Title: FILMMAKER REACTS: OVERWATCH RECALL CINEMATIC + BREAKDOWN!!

But I'm kind of getting these PG vibes. Not only is the animation telling me that, he's screaming it at me. But it was the guns. When that Reaper character pointed the guns to finish Winston's character off, you noticed that you didn't see the barrel. Yeah. So if you see like more modern movies and things like that, and there's one like with the new Deadpool trailer. And he points the gun at him, you can actually see the barrel. They didn't show that, they showed it off screen. And I thought that was really interesting. Then they did the Reaper thing. It just tells me that this is a world where it's very PG, they don't kill the characters off. But no, I really liked it though. It was kind of a nice origin story. Again, fucking, I hate those glasses. And he doesn't need them. He just wears them as a memento for his previous, not owner, friend or whatever it is. But the storytelling is so good. All the way the camera is always moving. It's beautifully done. It's got that very cinematic vibe, isn't it? It looks like an actual movie, a higher quality movie. And I think I said this in the last one, or at least the last few. I would watch a TV show like this. If they made a single player game, because I'm aware that it's purely multiplayer. That's why I don't do multiplayer games. I would fucking play that. If that was single player, got to play each of the characters, each their own chapter. That'd be banging. If they're like this to this quality, oh, chef's kiss, really good.
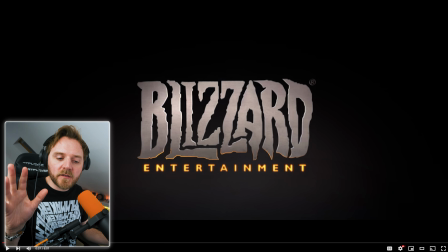586s
Okay, got the normal. They start with a Blizzard logo, and they normally have like a little light melody, normally telling you the character of how they are. I've noticed that with all of them so far, I believe. And What's this one? This one's got like an instrument. The way it's done, it's very. Then you get the diegetic sound. The Foley world, our establishing shot.
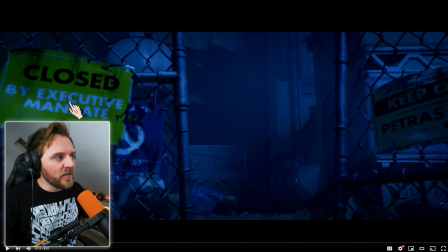606s
Look at how they framed it. You've got your signs here. Look at this beautifulness.
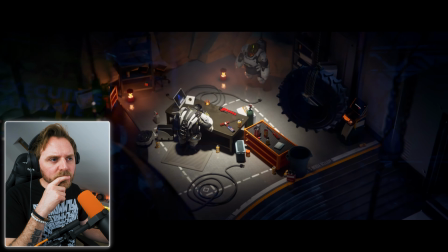611s
Yeah. But the music alone told me the state of mind of this character, Winston's character.
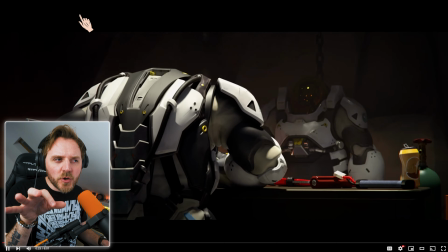621s
You've got the Overwatch tune in there. Starting to build that light motif in there. So that means a reoccurring theme. So we keep hearing it. And look at the camera. It's always moving.
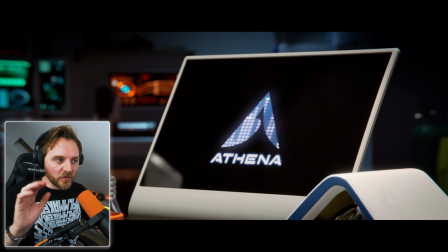631s
Starts out wide. Dolly, dolly, dolly's closer and closer. This one, it's not moving.
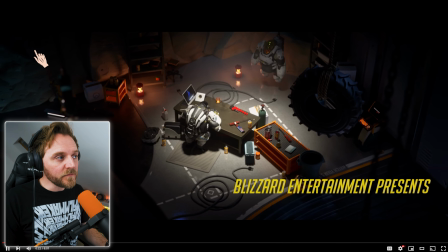637s
Oh, in fact, me, it is moving. What I was going to say is, normally, 9 times out of 10, I like my camera to move. Yeah, it makes it look more cinematic in everything I shoot. Granted, I work in commercials. Normally means it's always fucking moving. Normally too robotic is my argument. But with cinema, it means, basically it comes from the term kinema, which means movement, yeah?
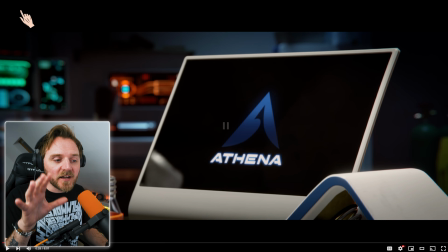656s
But normally what I like is the subject. Either the camera is moving itself, getting you from A to B in the story, it flows. But you only do it if the story requires it. Or in this case, the camera is static, but the subject is moving.
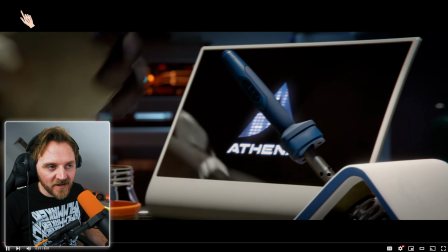670s
Like this. And then the camera moves.
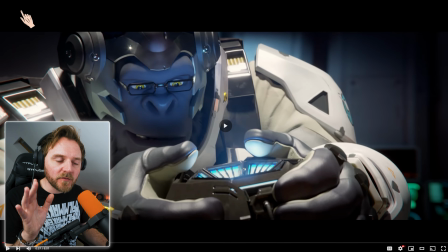678s
Really nice. Very delicate on the score. Yeah, and then we've lost the score.
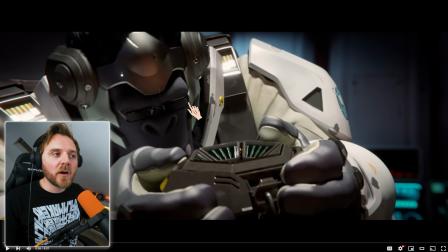684s
This is diegetic sound, yeah? The sound of the world that we're listening to, yeah? So the character can hear it. Does that make sense? Non-diegetic would be the music that we are hearing.
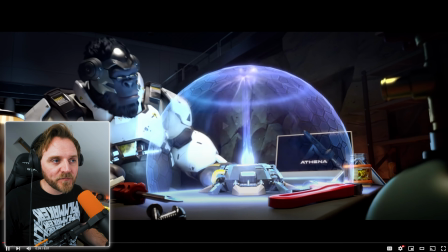695s
And by cutting the music out, it makes you look at this more, and the camera's dollying in more.
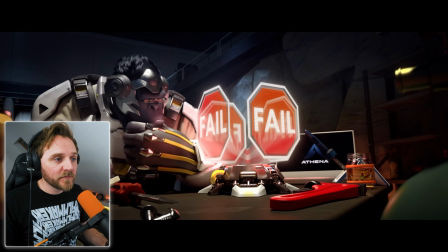701s
Coming in. And then when the music come back?
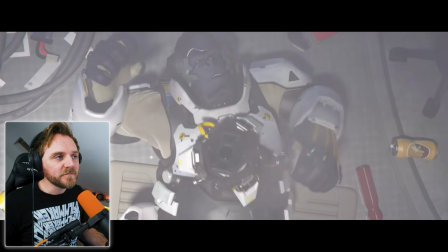710s
We're back to normal now. What they're doing is they're showing like passing of times, aren't they?
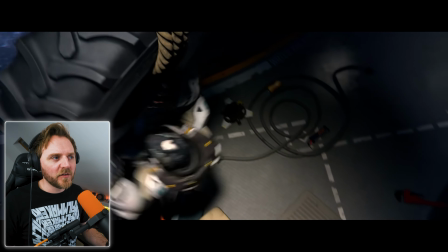716s
Now. Of him, no his process. I love this character development.
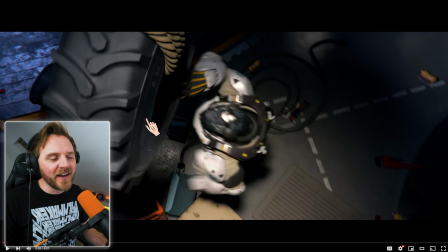721s
Like, he is a gorilla, isn't he? Yeah. And he's a fucking scientist, yet they've got a big rubber tire in it.
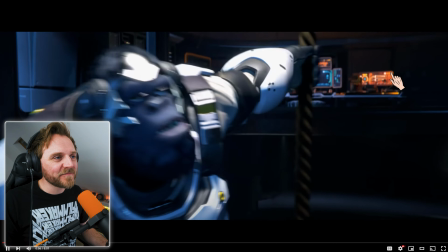729s
I love it.
I told you to stop monitoring my vitals, Athena.
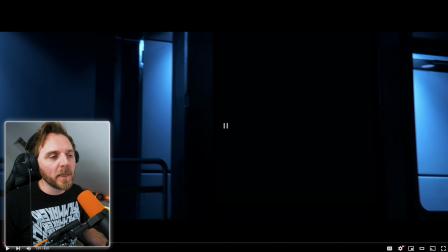734s
You could never do this in Hollywood, as in the way films are done now. You probably could with the camera. What I'm talking about is actual camera motion. Like, watch.
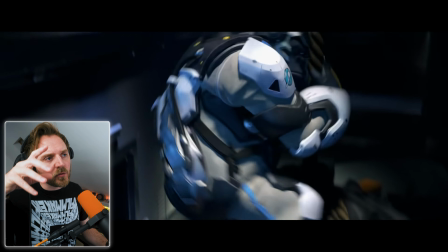744s
Starts there, the camera is pedestaling down. He comes up close.
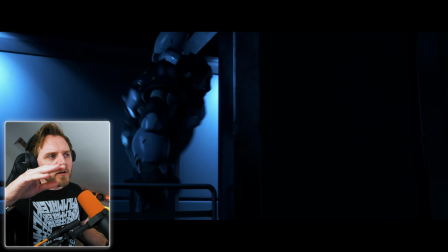750s
We probably could. Very well. But he wouldn't look as nice as this.
It has been 40.
Because your focus puller would be fucking going through the roof. And the problem is they'd add a CGI element in it and it will, your brain going, that don't look right.
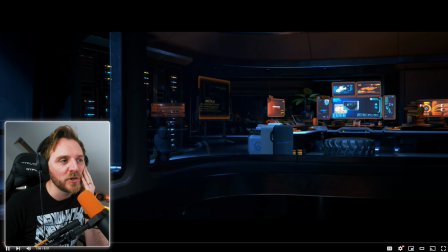763s 3 days, 7 hours, and this is why I think I'd love to work in animation.
The more I watch these, the more I think about it.
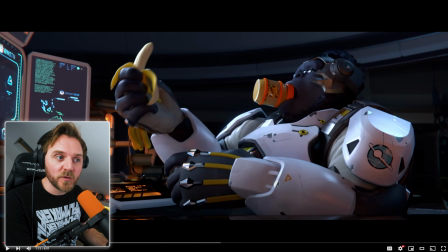770s
Because there's so much stuff. There's so much stuff you can do with animation that you can't do in real life. Now, there's always problems. That's why you get the movie games, games and stuff like this, and when they get an adaptation into real life cinema, it never looks as good because it's bloody hard work.
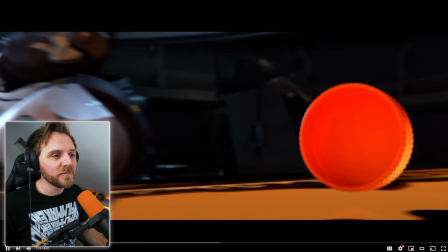790s
You need more people. Again, look at this. That's why I have this.
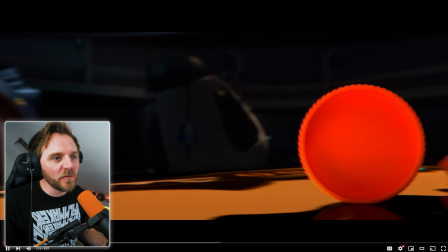796s
Camera static. So when we get our moving shot like that, little zoom in, focus pulled,
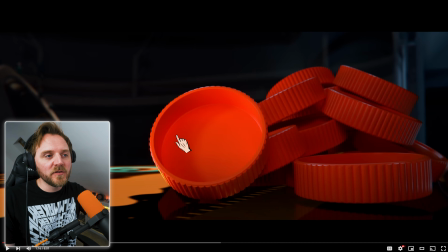802s
planting the seed that all this information, this is here to plant the seed to the next bit. This is what this big lid is for, and it's brightly coloured, and I love it because it's orange. I'm a big fan of orange, as you can tell.
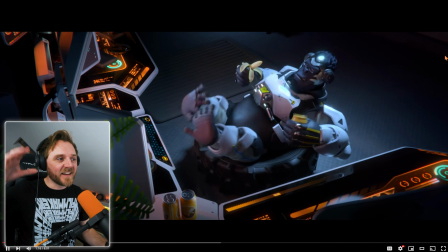814s
Now the camera goes back in.
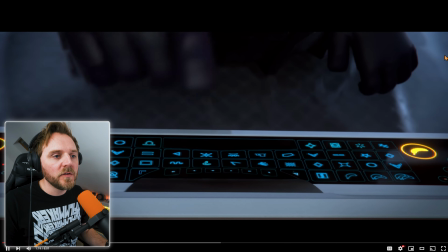820s
Yeah, why is the camera dolling forward? Because it's always moving.
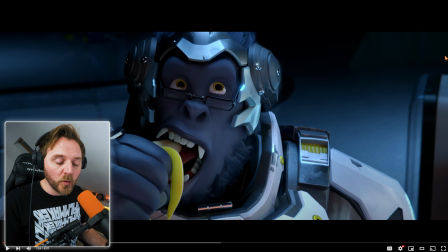824s
But it's longer on this one because he really wants to tell what he's looking. But yet for him, he's moving in the shot, the camera stays static.
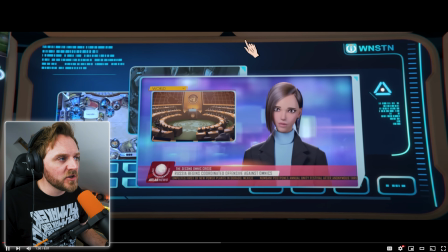834s
Now we're dolling in again. Slowly doing it. Look at the edges, you can just see it. That's again, I've seen this game.
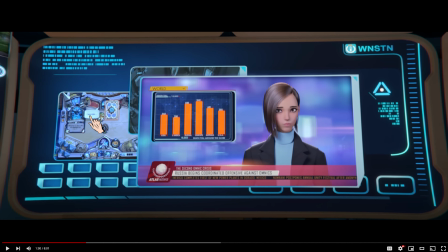842s
That was in the first one. That bloke was playing it. Is this another of their games?
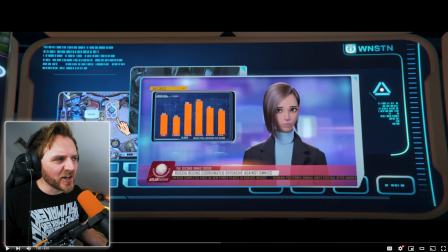848s
Is that what that is? What is that shit? I recognise that. Never played it though.
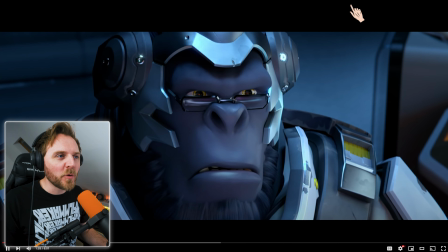854s
Proper Easter eggs.
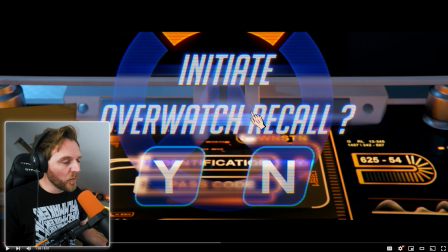859s
Planting a seed for later. See, why have they done this? Why have they added this? They did it to make it look better. By not having it, just it coming up, most people would have just had, if you're new to CGI or working with VFX,
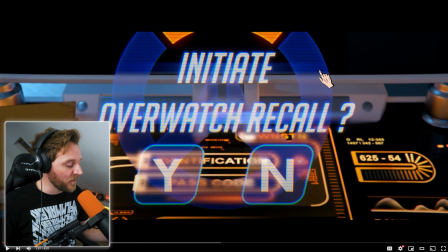873s
as in After Effects, they'd have had this come up screen and they'd have left it static.
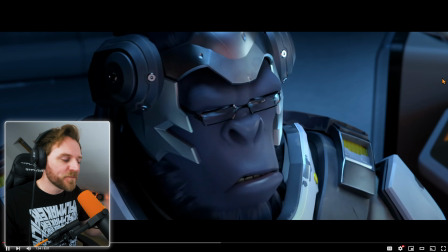877s
The fact that they added that little whoop makes it look more expensive and look better.
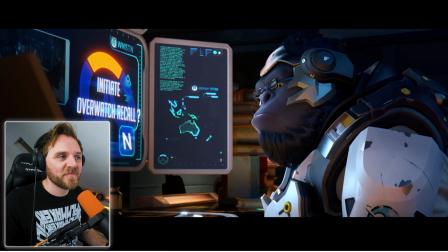884s Every time you see news of this sort, we go through this. I remind you, recording Overwatch agents to...
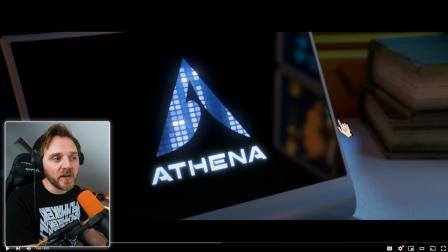890s
So we haven't got a face, but we got a voice, yeah? I remind you, Because it's what she's saying is important.
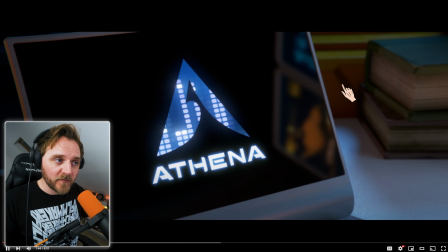895s
Watch your camera.
Recalling Overwatch agents comes in. Active duty comes with great risk.
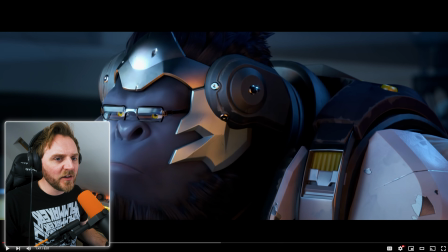901s
And look at this framing. Look, just this little subtle framing here. Foreground, main ground, background. If that wasn't here, it would be clean. But by having that there, it makes you your eye go up to him.
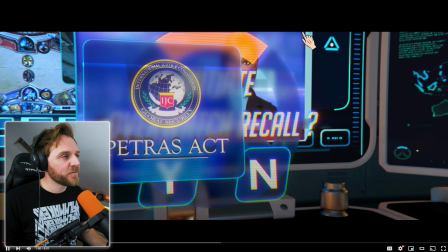913s
Say you draw your audience's eye.
States, any Overwatch activity is deemed illegal.
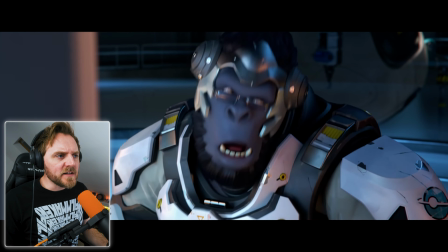919s
Yeah, I'm not too sure on this. So are they vigilantes then?
You're right.
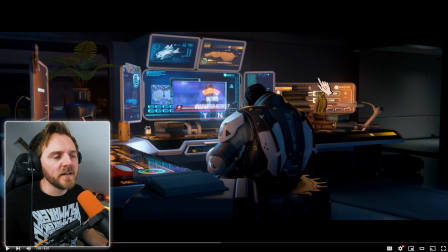926s
This lovely low-key lighting. This what this is what you call cozy lighting. So you've got your blue lighting, your bluer Kelvin, yeah, going quite high up, as in the Kelvin rating, and then you've got your 2700s, you're more of a warmer.
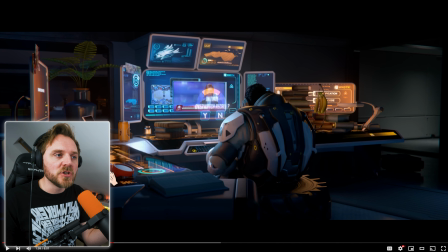942s
By having the two together, that teal and orange look, one, it looks American, two, it makes it look cozy. Look at this lovely wrap here. And it just, you have the contrast in light sources, just looks more appealing to the eye.
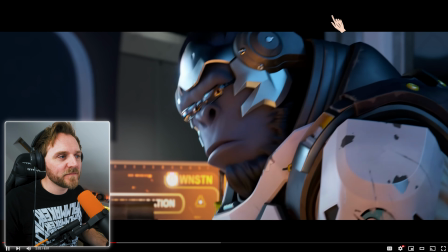953s That's the way the world is.
Again, the music's reflecting how he feels.
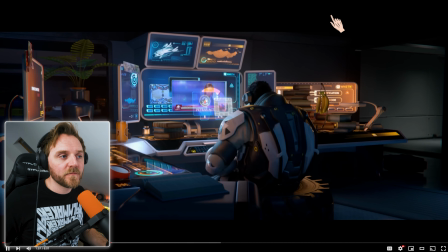959s
More the piano kicks in.
You're right. You're right.
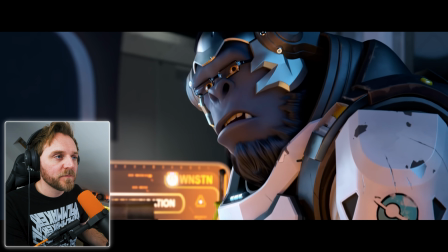964s That's the way the world is.
And now we're getting the piano. Remember, guys, music is a character that speaks to you directly.
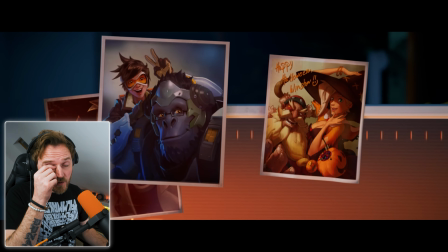976s
And it's about when do you use the music as well.
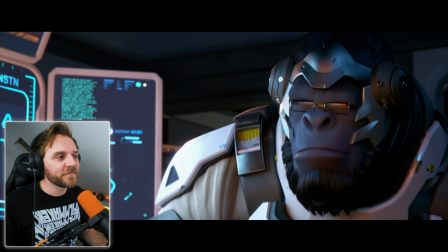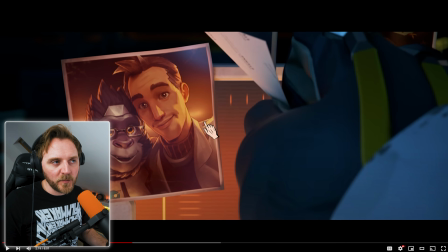984s
Look at this, beautiful. Right, and the reason why I say it's beautiful is because technically you'd be like, well, why is it not in the middle?
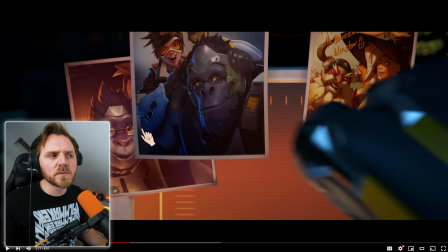991s
It's a really important thing.